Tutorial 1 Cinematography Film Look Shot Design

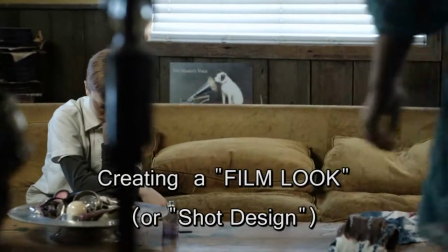0s
Okay, hi, my name is Tom Antos, and this is my first instructional video, so bear with me.
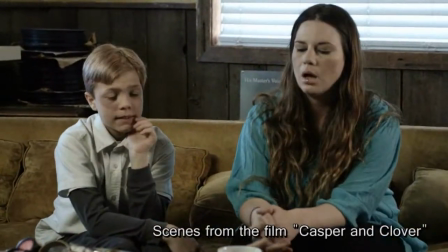5s
I don't have the best kind of microphone for doing this, but hopefully you'll get something out of this video.
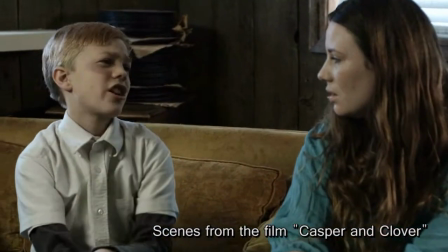10s
Anyways, what I'm going to show you today is how you can achieve nice looking images for whether,
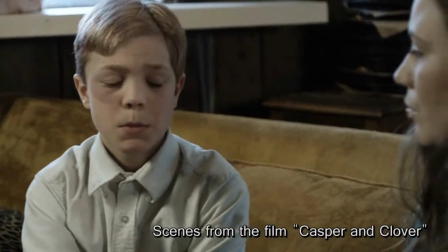14s
if you're shooting with film or HD cameras or whatever, video cameras.
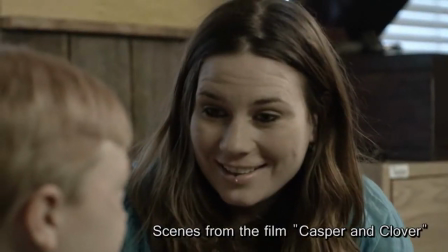20s
And the reason is because I have a lot of people asking me, people looking at my work, and they kind of go, ask me, how do you get these nice looking images?
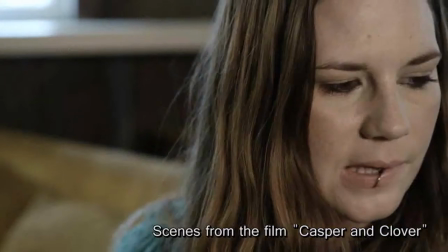28s
Like, what kind of equipment did you use? And really what I always tell them is it's not up to the equipment.
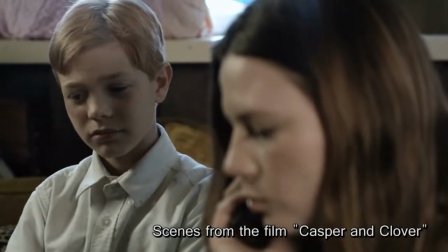32s
It's not because of some expensive camera. And of course, most cases people don't believe me. Basically what it comes down to is designing the shot.
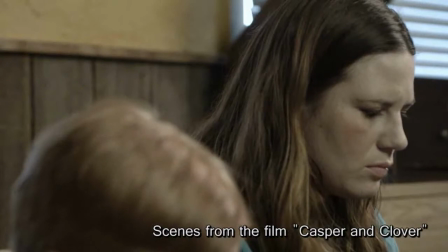40s
If you can get your hands on some really nice camera, but you don't know how to use it, it won't make that much of a difference. What happens a lot of the times too is people will look at some project that inspires them,
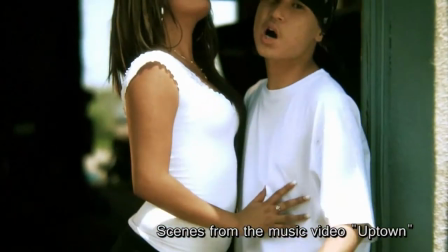52s
something that they just look at it and go, wow, this looks really nice, and they find out what camera it was shot on, and they basically try to get their hands on that camera,
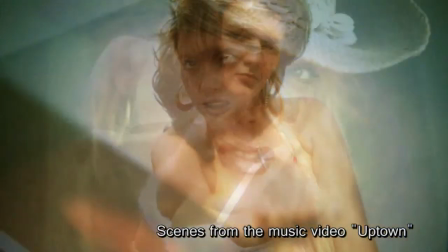60s
and they think their project is going to look like that, and of course it doesn't. Why?
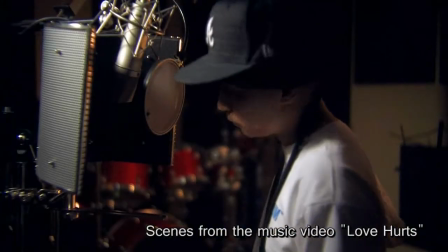64s
Well, because it's not just the camera, but it comes down to production design, comes down to locations, comes down to like things like costumes,
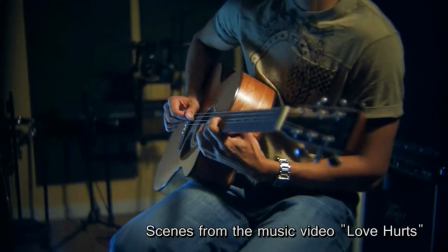73s
comes down to good photography skills, good cinematographer, all these things that make the overall difference
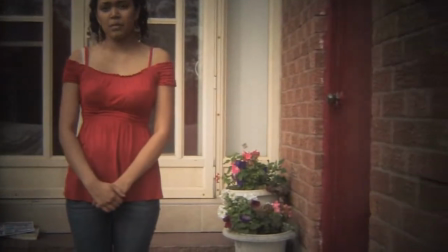82s
in creating a nice image. Here's an example you'll see with Beverly, a really talented actress, as you'll see,
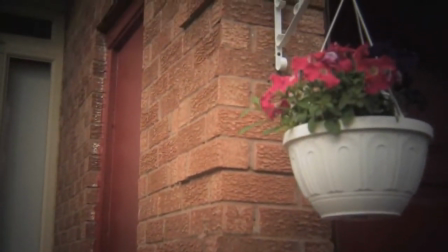89s
maybe not from this video, but from this music video that I did recently with Christopher Charles.
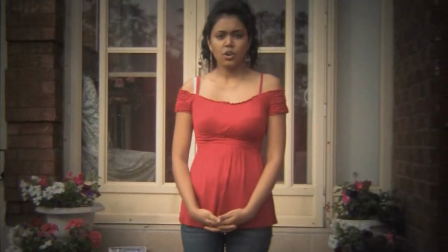96s
She's also a talented songwriter. Just throwing it out there, and thank you, Beverly, by the way.
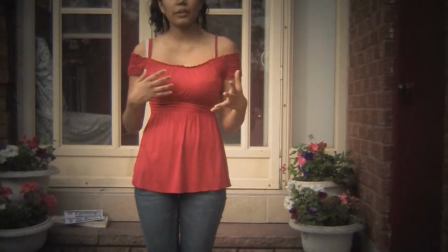102s
Basically, I'm doing like a little. It's not a scene for any kind of project. I'm kind of doing this just to illustrate my point.
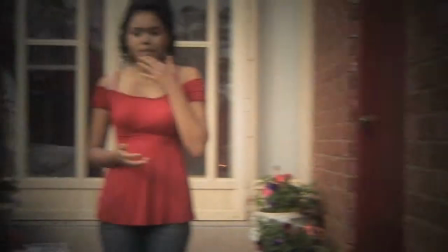109s
And this example is actually shot on the Red camera with Nikon lenses.
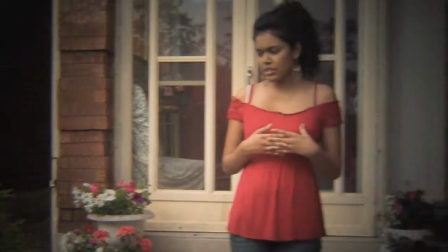113s
But if you look at this shot right now, it's kind of flat looking, right? It's kind of boring, and the reason is because I did what most people would do.
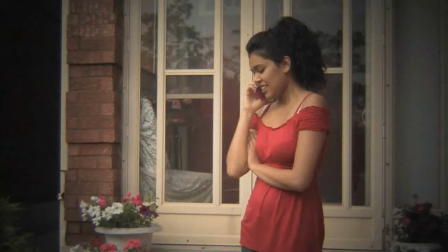122s
Let's say we're shooting a scene where somebody is talking on a cell phone to their friend or something, maybe pacing back and forth in front of their house. They're nervous, waiting for some important news. Well, what a lot of people do is they don't even think about what house we're gonna shoot at or whatever. They just kind of go whatever the location they have available,
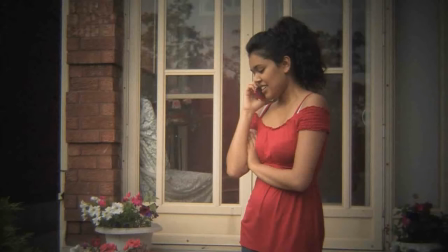140s
and they just kind of shoot it there. And they spend all their money on the camera, some expensive piece of camera.
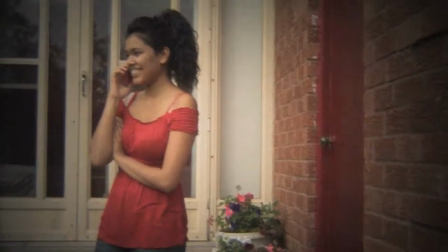144s
Then it turns out that the shot doesn't look nice. Well, I mean, if you point the camera at, like, for example, this plain-looking door, then obviously, it's not going to look interesting.
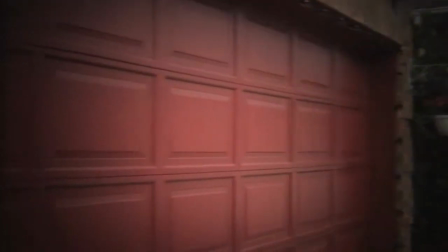152s
When you watch over here, when the camera pans over to the right, you can actually see that, this interesting-looking kind of red garage door.
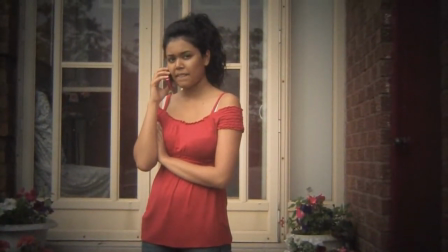160s
Now, that's the kind of first thing I would say is if you can afford it,
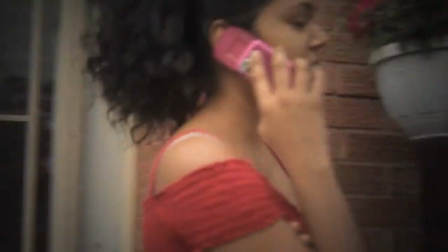164s
then you should spend the money on a good production designer, somebody who's going to find the right location for you,
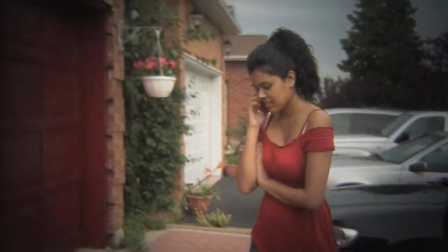170s
somebody who's going to dress up the location for you. Also, you should invest money in maybe nice looking props, and renting a nice location, things like that.
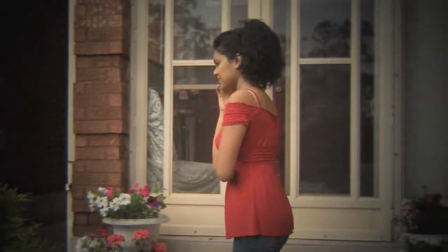178s
If you don't have the money, then see what you have available and work with it.
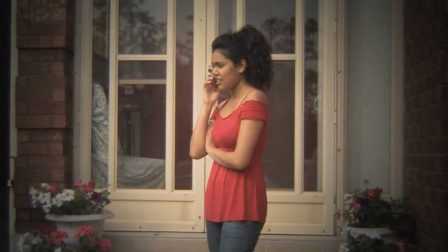182s
But I mean, kind of like what I did in this case. I just had this location, and I saw, okay, that red door looks more interesting than that front door.
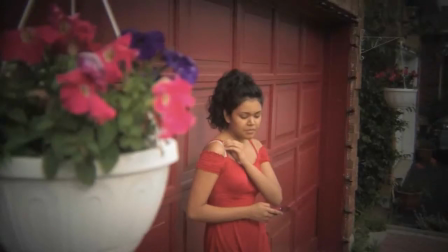190s
So basically, I moved the whole action over here. Now, if you look at this angle, it right away looks more interesting.
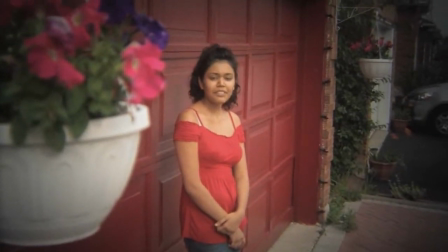196s
There's more color to it. You can see those flowers in the foreground. But what's bad looking is on the ground.
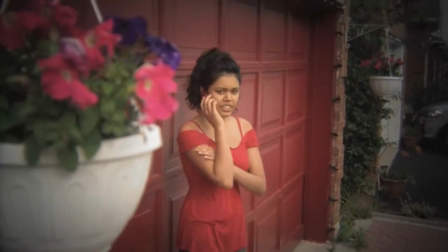202s
You can see this kind of patches of grass, and just basically, it's not interesting. You don't need to see the ground to get the idea of what's happening in the shot.
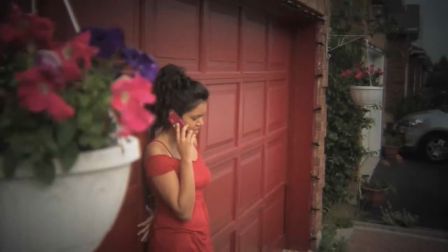208s
We just want to see, this girl on the telephone talking to somebody, right? So, first thing I would do is, I basically change the angle.
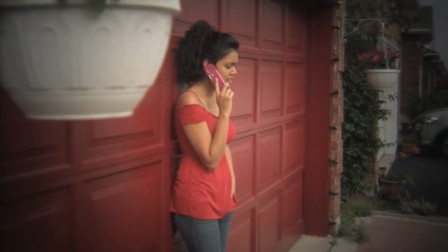216s
I kind of put the camera a bit lower, and I go from instead of those of you who are using video cameras, you would zoom in.
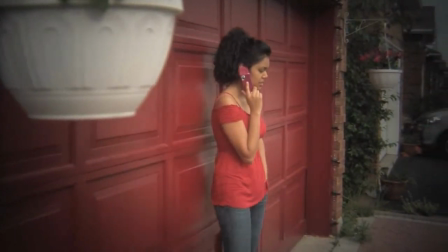224s
If you're using film lenses, I basically changed the lens from 50mm, I believe it was, to 105mm.
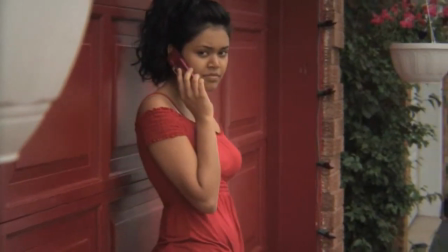230s
I basically zoomed in a bit more, and right away it looks more interesting if you look at it. Basically, we're showing only things that are pleasing to the eye.
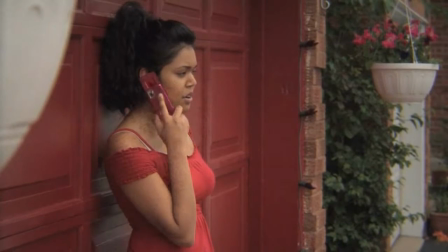236s
So like that red door, a little bit of the flower pot in the foreground, and some of the greenery and the flowers in the background.
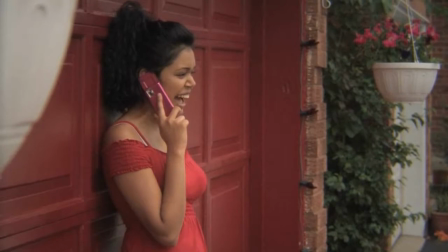244s
And and the stuff that doesn't look interesting, we don't show, basically.